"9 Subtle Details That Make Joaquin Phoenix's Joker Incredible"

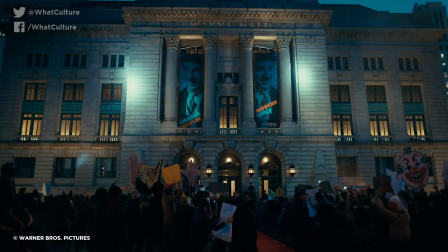[4:08]
They have no motivation other than malice and are a reflection of Gotham's poisoned heart and bleak future.
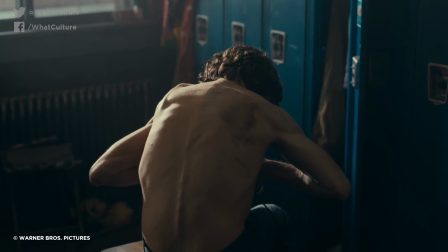[4:14]
Naturally, the savage beating leaves him battered and bruised, and he walks with a noticeable limp.
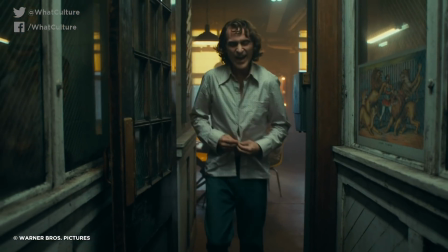[4:19]
It turns out that the limp came before the beating, as he continues to walk like that even after his wounds heal.
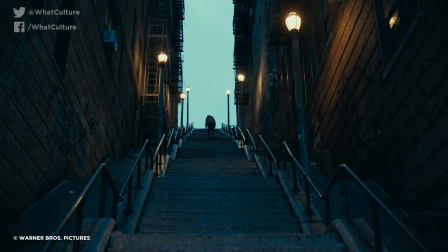[4:25]
His natural walk sees him tuck his head into his chest, slightly like a bow, while he drags his leg a little.
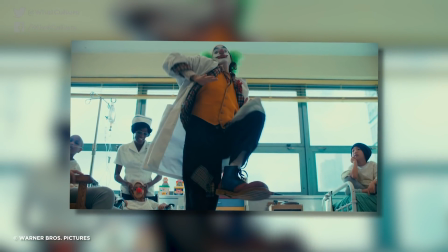[4:31]
And we know that it's put on because he casts off both when he's dressed as a clown, and when he begins to feel a little more alive and a little less disassociated.
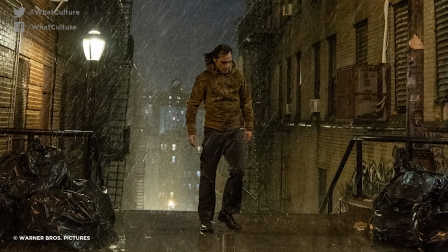[4:39]
It seems that Arthur's walk and stance are performances too. His past abuses taught him to bow his head meekly, and he limps because he carries old wounds.
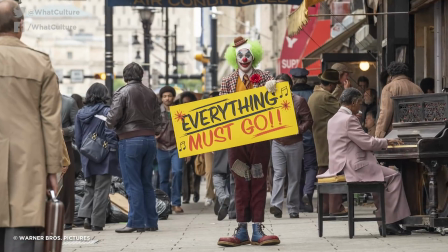[4:48]
It's telling that his way out of that effective behavior is clowning,
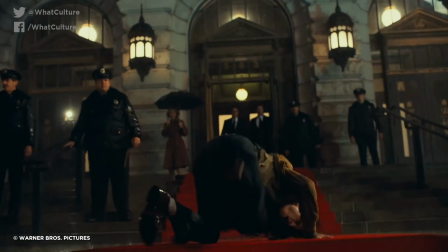[4:51]
during which time he riffs on Charlie Chaplin and Buster Keaton performances to find a more natural way of moving.
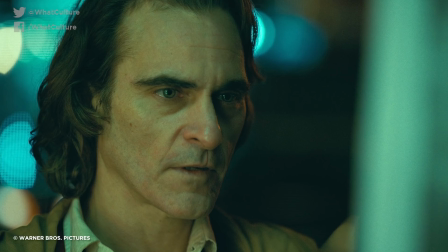[4:57]
Number 6, he doesn't breathe. Obviously, Arthur does breathe throughout the movie, because he needs to.
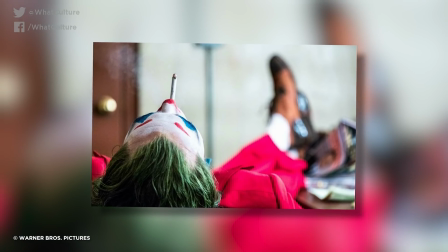[5:04]
Plus, he visibly smokes, and you need to inhale to do that. But there are moments where Joaquin Phoenix chose to heighten the intensity of a scene by not breathing.
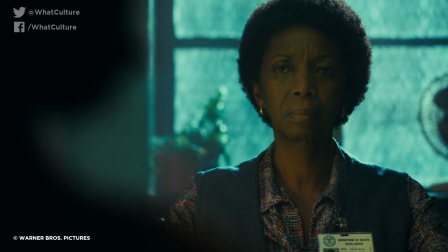[5:12]
The first most noticeable one is when his social worker tells him that the service is being shut down and he won't be getting any kind of support or medication.
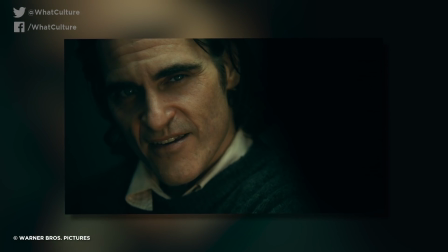[5:20]
He breaks into a pained smile, remembering what his mother told him about putting on a happy face, but he is very visibly not breathing.
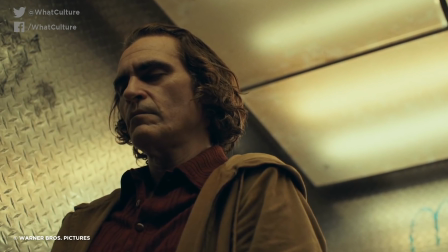[5:27]
It's disconcerting because he's clearly having an anxious episode. It might as well be a panic attack, in fact, and that's usually coupled with hyperventilation.
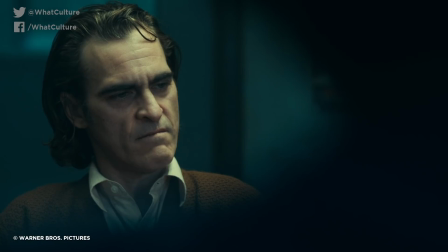[5:35]
Arthur's training to suppress and look happy even as he's going through trauma, though, means he stops even that.
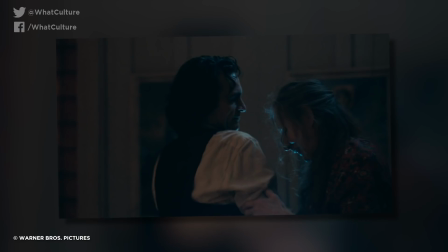[5:42]
The other time we see it is when his mother's instruction to put on a happy face comes full circle and he confronts her with the revelations of his past before killing her.
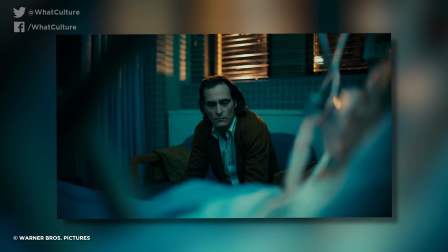[5:50]
As he takes the pillow and suffocates her, he holds his breath too, again almost as a means to not show his real feelings.
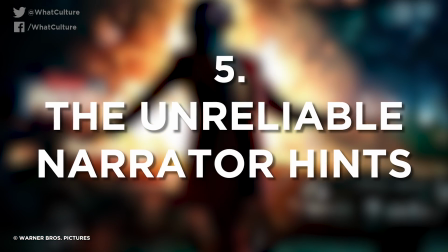[5:58]
Number 5. The unreliable narrator hints.
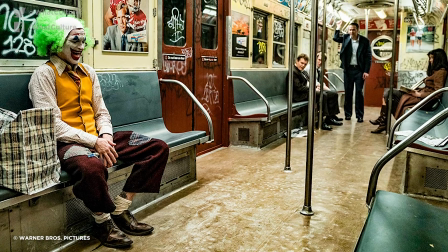[6:01]
As Arthur reveals after he's killed 3 Wayne employees who assault him on the train, his fighting back is a sudden revelation to him that he is real.
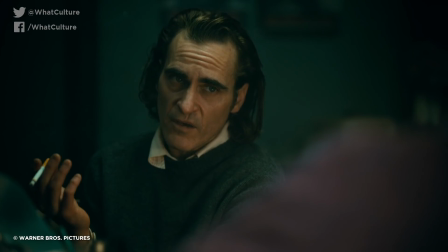[6:09]
He tells his therapist Deborah that for most of his life he didn't know whether he was real,
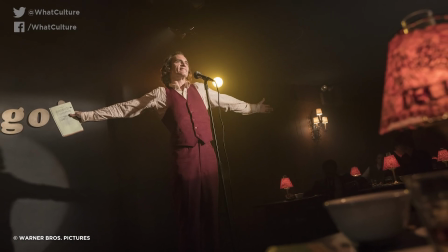[6:14]
foreshadowing something the film plays with throughout, the idea of an unreliable narrator and fantasy versus reality.
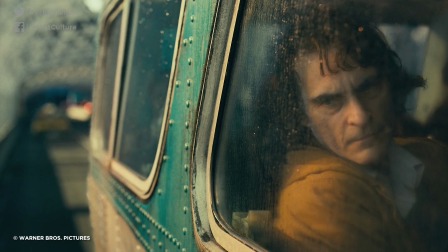[6:21]
That statement is Arthur telling us that sometimes he really isn't real, and there are little ticks throughout his performance that go to the same idea.
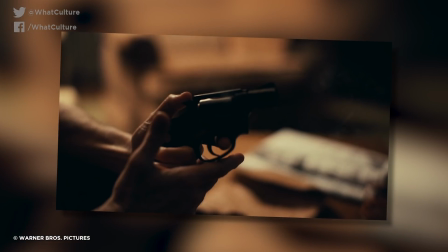[6:29]
First off, the first triple murder scene. Arthur uses a cult detective special .38 revolver which holds 6 bullets.
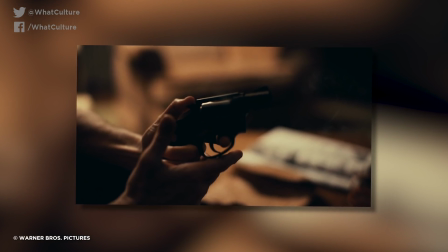[6:37]
However, when he shoots his targets, he fires at least 7 bullets before the gun runs out of ammo.
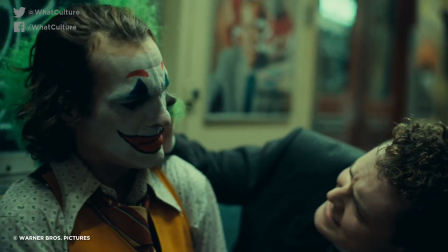[6:41]
You could say it's a mistake on the filmmaker's part, but it fits with Arthur's faint grasp on reality, or at least with the intention to make you question it.
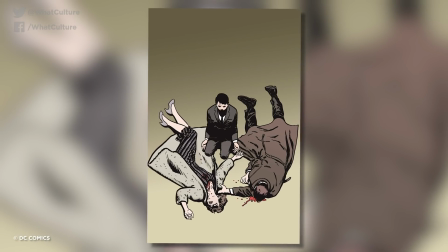[6:49]
On top of that, at the end, we see Joker remembering the sight of Bruce Wayne standing over his dead parents as he gleefully drinks in the moment.
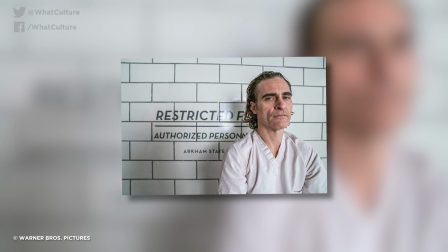[6:57]
Only, this is an impossible scene. Arthur didn't witness it, but we're shown it as if he did.
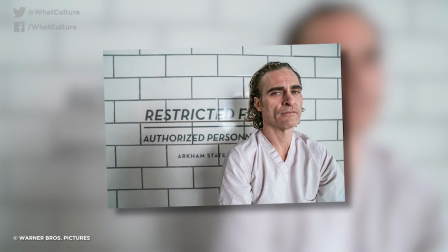[7:02]
It's no more than a fantasy, and who knows whether it really happened. Number 4, he's a mimic. In the interviews that Phoenix has given when he talks about pathological laughter and how it informed his performance as Arthur, he also intriguingly mentioned mimicry.
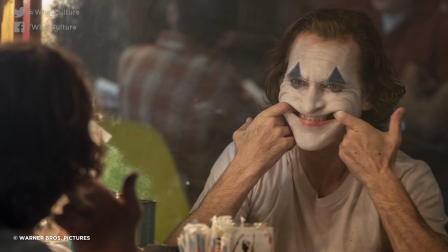[7:17]
It's something tied to pathological emotional responses, and it's important here because Arthur is the very definition of a mimic.
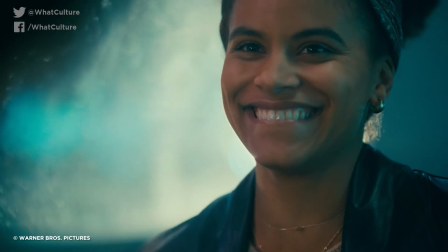[7:24]
Whenever he interacts with another character, he tends to adopt their mannerisms.
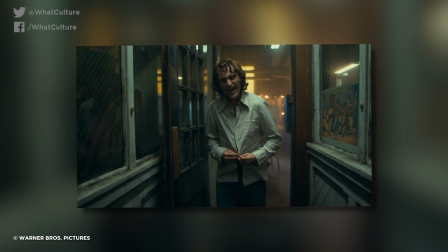[7:28]
When the other clowns mock Gary for his dwarfism, Arthur bursts out in his fake laugh because everyone else is.
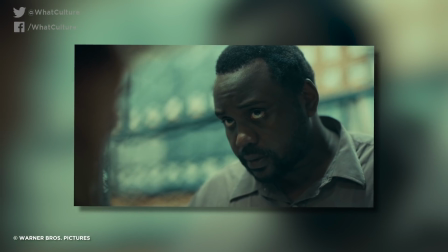[7:34]
When Sophie comes to his door and leans on it, he copies. When Brian Tree Henry's admin clerk calls him man, Arthur reflects it back to him.
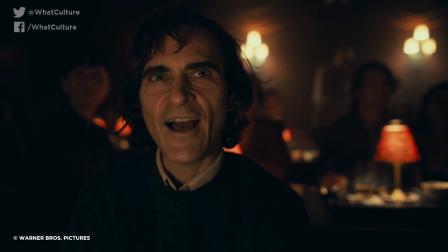[7:42]
He learns how to be a stand-up by watching them and writing explicit notes. He prepares for Murray's show by copying other guests.
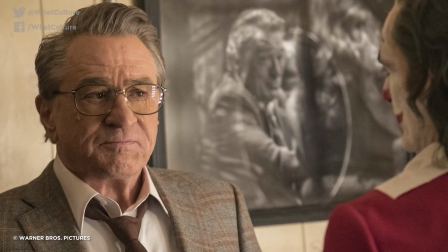[7:49]
And there's a far more subtle one too.
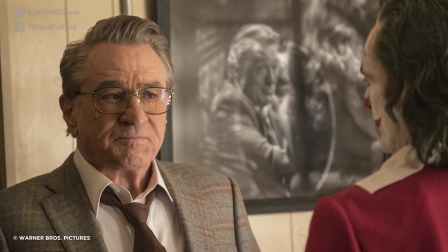[7:52]
In the chilling climactic scene that sees Arthur kill Murray Franklin live on TV, he repeatedly overpronounces words,
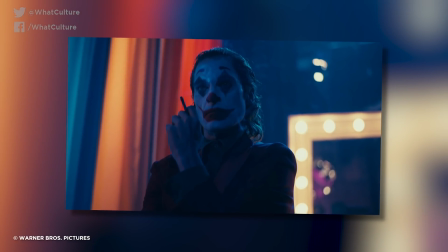[7:59]
extending vowels in what appears to be a mocking tone. The reality is this is a side of his performance, and it is, again, a mimicked action.
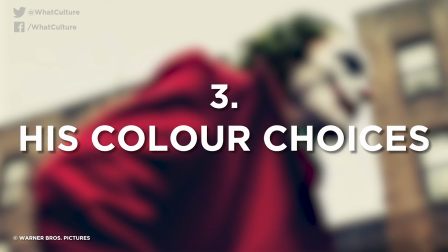[8:08]
Number 3, his color choices.
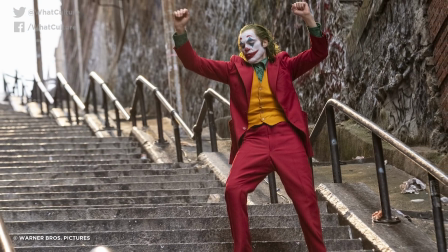[8:10]
On the surface, Arthur's Joker costume is merely a slight variation on the Joker's usual outfit from the comics,
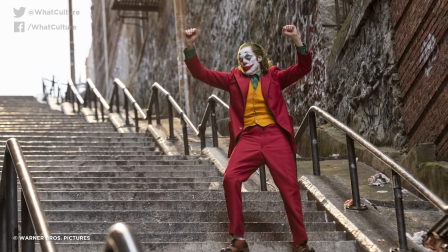[8:16]
with bold contrasting colors to set against the white pallor of his made-up skin.
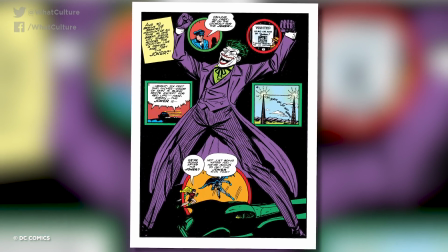[8:21]
The color scheme is vaguely drawn from the comics, admittedly, as his first appearance had a purple suit and a green shirt.
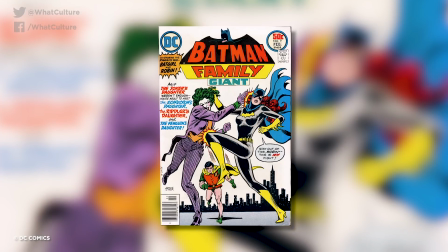[8:27]
The orange comes from later shirts, and Joker's daughter wore an orange waistcoat when she debuted fighting Batgirl and Robin in July of 1976.
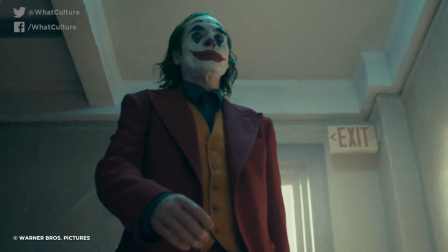[8:36]
It's supposed to look recognizable, that's obvious, but it doesn't explain why Arthur would choose those colors specifically for his Joker look.
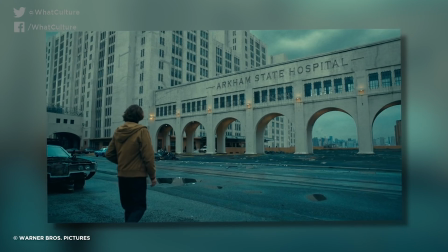[8:43]
The answer, rather brilliantly, comes when Arthur goes to Arkham, a place he told his social worker he felt most comfortable.
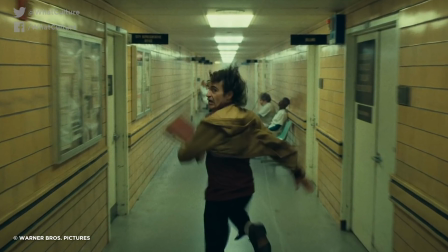[8:50]
After stealing his mother's records, he flees into a back stairwell, and lo and behold,
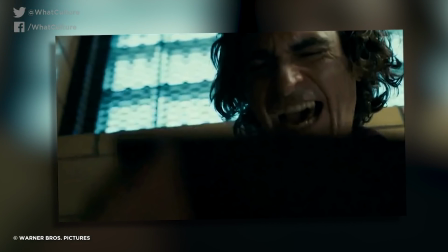[8:55]
the walls are painted in the same orange as his waistcoat and the floor and pipework in the same maroon as his suit.
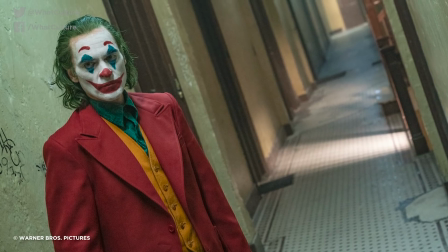[9:01]
A strange choice for such a place was the real hint at where his inspiration came from.
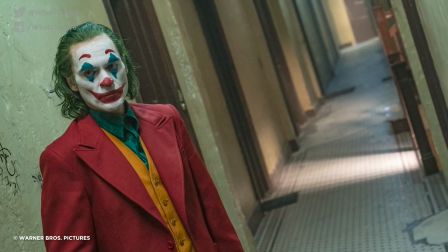[9:06]
He isn't wearing the costume of a clown, he's wearing the costume of Arkham, his true home.
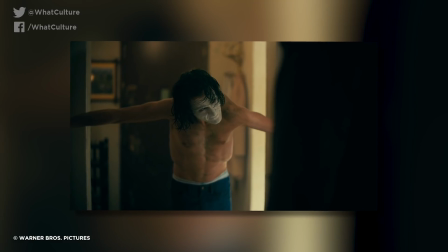[9:11]
Number 2, his straitjacket posture. For almost the entire film, Arthur is a sinewy, twisted knot of a man,
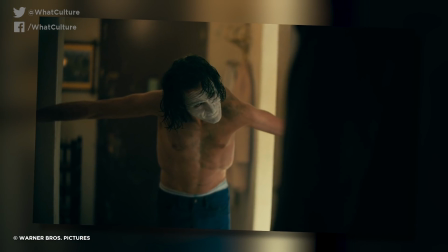[9:18]
painfully thin to the extent that you worry that Joaquin Phoenix would have lasting damage done, and he did say that it destabilized his mental condition to get to that point.
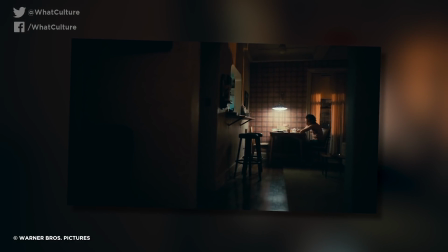[9:27]
He's also hunched, with his shoulders curled inwards and his spine curved.
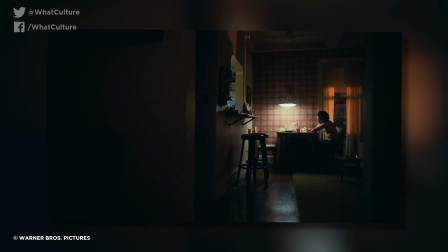[9:31]
It's a posture clearly designed for visceral reactions, but it isn't without context too.
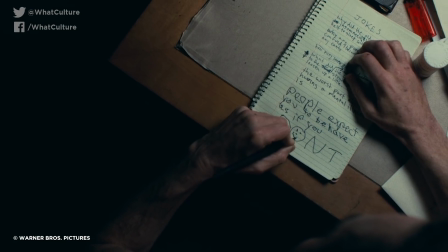[9:36]
At one point, we see Arthur write a joke about a straitjacket that is too tight in his joke dark diary.
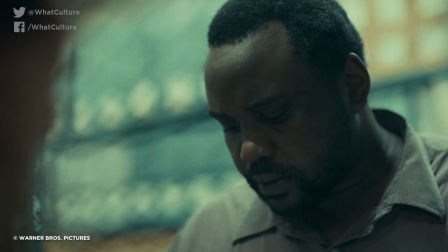[9:42]
He repeatedly reveals how much he loves Arkham Asylum, and he even tells the admin clerk about his crimes as a means to get locked up.
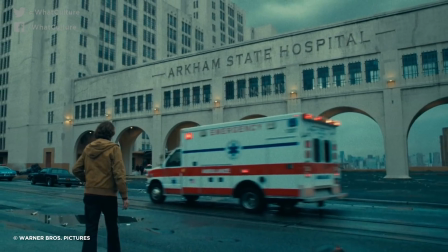[9:49]
It doesn't work, but he tries because he wants to be there. The reason for his posture is linked to the same thing.
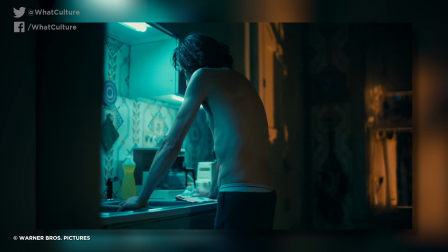[9:55]
Arthur feels comforted by constricting his body as if he's wearing a straitjacket, pulling his shoulders across him and bending his back as if it's too tight.
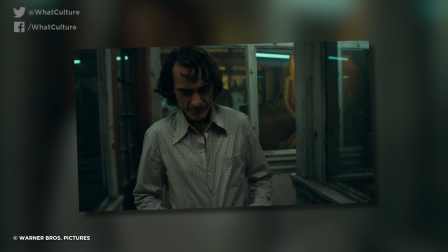[10:04]
Even when he's not in Arkham, he's still wearing that jacket. Number 1, he repeatedly makes himself big.
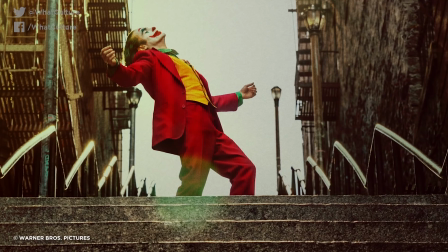[10:11]
And on a related point, we see at several points that Arthur likes to dance as a sort of therapy of freedom.
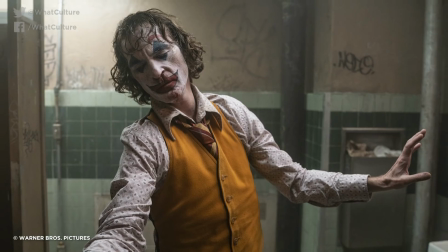[10:17]
It's when he feels some sense of happiness, even as he claims he never feels it,
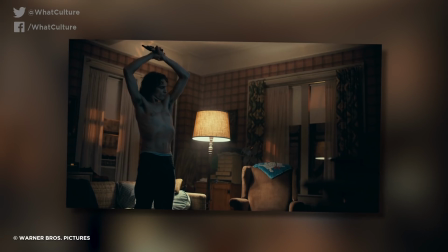[10:21]
and it's part of his ritual of appearing sexually appealing and fitting in with what he thinks real men are like.
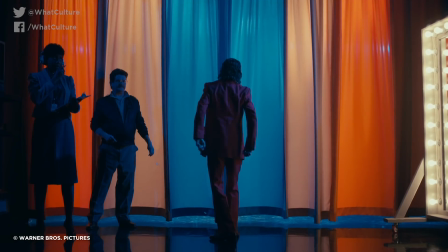[10:27]
We also see it as part of his ritual to calm and prepare himself, which we see a condensed version of later as he prepares to go on stage on Murray's show.
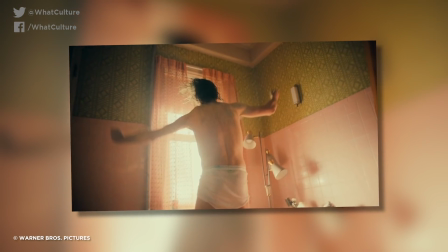[10:36]
But it isn't just normal dancing. The movements are pronounced and balletic, and for the most part involve Arthur making himself appear bigger than he is,
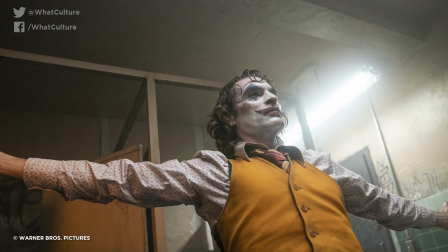[10:45]
lifting his arms into the air to appear more menacing as an animal would in the wild.
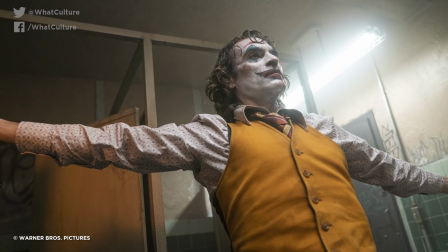[10:49]
It's a display that's part of him trying to be seen.
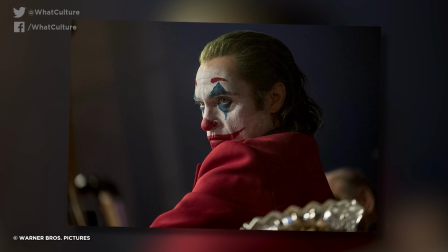[10:53]
When he's on Murray's show, he bemoans how people don't notice him, how they'd step over him and people like him.
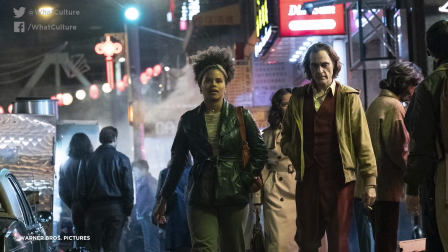[10:59]
His dance ritual is an answer to that. And really tellingly, after it's revealed that his relationship with Sophie is a figment of fantasy and he snaps,
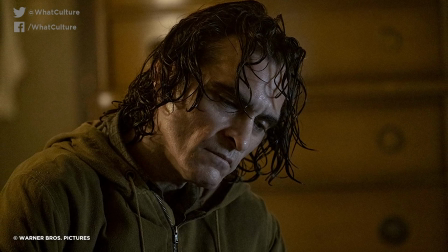[11:08]
the camera shoots him from below as he stalks along the corridor. At this point, he no longer needs to pretend to be big.
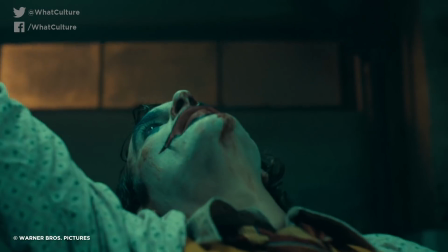[11:15]
He is. And there you have it, folks, 9 subtle details that made Joaquin Phoenix's Joker incredible.
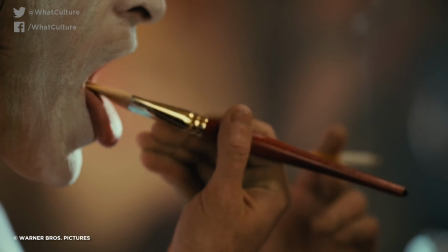[11:21]
Feel free to drop this video a like if you enjoyed it, and hit me up on Twitter if you want to chat about film, internet related stuff.
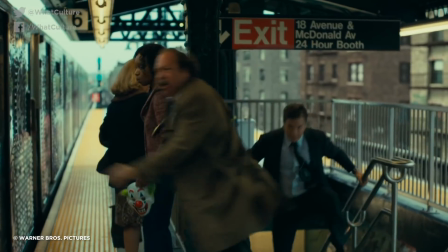[11:27]
I'm Will for What Culture, thanks for hanging out, and I'll see you next time.